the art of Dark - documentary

So for the second season, I was trying to get a streak idea to kind of like enhance some elements at least of the story. So we were trying all kind of streak filters. Yeah, blue streak filters, several types. Yeah. Streak filters. Everything that is available at the time and we also tried a lot of stuff mounting behind the lenses. Yeah, we tried fishing lines, several. Fishing lines, yeah. We send off people to actually go to a fishing shop not too far away from here to come with different sizes and different colors of fishing lines. Well, none of these really worked. You know, they were not thin enough. The streak that they created was just not what we were after or what I was just like kind of outstanding how this should be. Then we created our own custom-made streak filter that hopefully gave you the flare you wanted, I think, after all this testing. We created a flare filter, a streak filter.
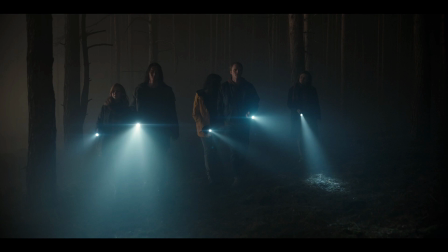Christoph made many, many filters. It was just painting on a filter.
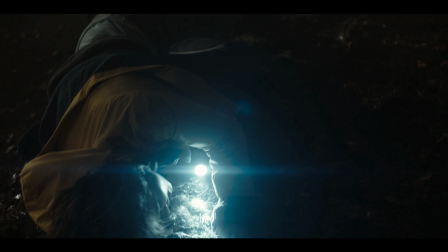Each brush that he made on it had to be reproduced because we needed it on the A camera, on the B camera, and we needed it also for the second unit camera so that they can individually shoot situations or film situations where a streak filter required.
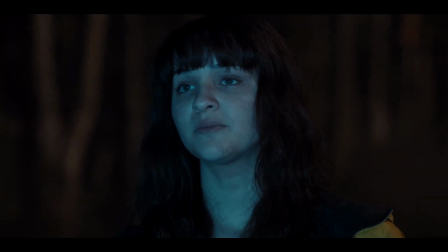So they all look slightly different, but I think at the end we came up with six nice kind of like matching.
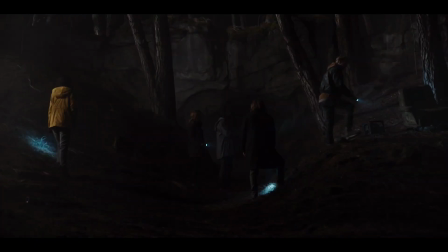at the end, close enough filters that are producing the flair that I wanted. Not too long to the sides, what is a problem of many streak filters, just some streak that ends somewhere and has a certain strength to it. Sometimes, persistence is the key. Yeah, sure. I think I'm really happy with how it is and how it looks.
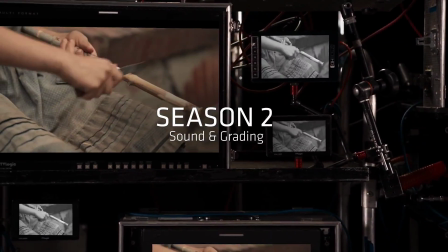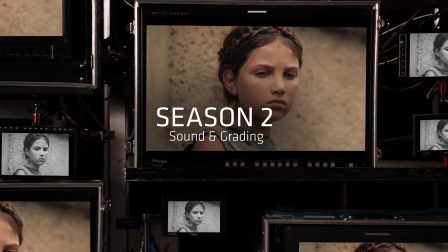And season two starts with the hottest summer you can imagine,
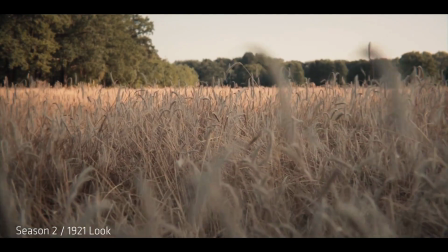So you have to build up a huge amount of insects and birds. We had all this sun, sun coming into the places.
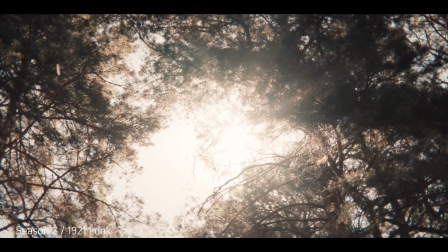It worked very well in the forest, Jonas running through the forest,
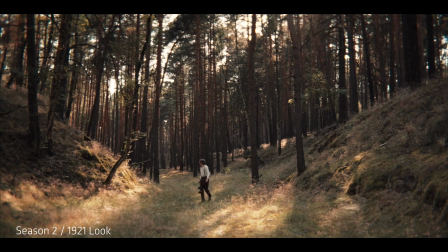or in the beginning when he arrives on these corn fields, with two farmers finding him. And you see that the red is emphasized on his neck where he was hanging before.
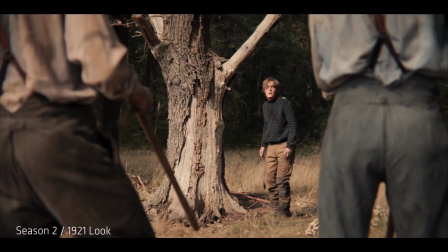And the skin tone and also his kind of like grayish pullover, who had a little blue in it, how it just like, the blue separates and this is one of the,
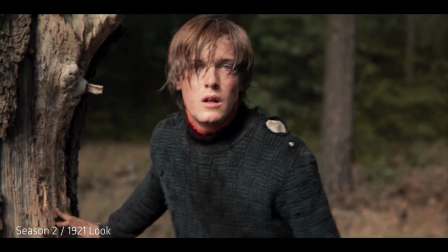definitely one of the nicest pictures we have. With this red and this eyes coming out, it's really beautiful. It's just such a difference to the 2019, the 80s, the 50s and the future, having this extra in it is just really makes the whole season very very nice. I mean being in the grading room with these guys is like also being preparing almost the next season so they were constantly talking about lenses so I came up with something not quite exactly as an anamorphic lens but something like an anamorphic look involved a little bit of diffusion around the edges,
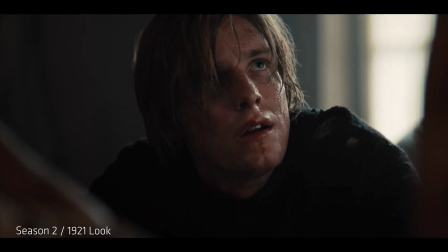some vignetting, a little bit of chromatic aberration that we emphasized in order to to give the
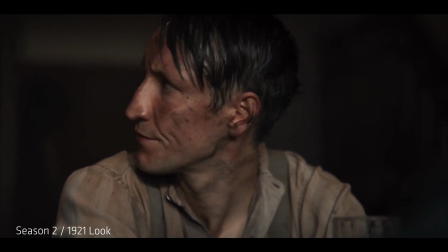spirit a bit of that the blurry old-fashioned feel.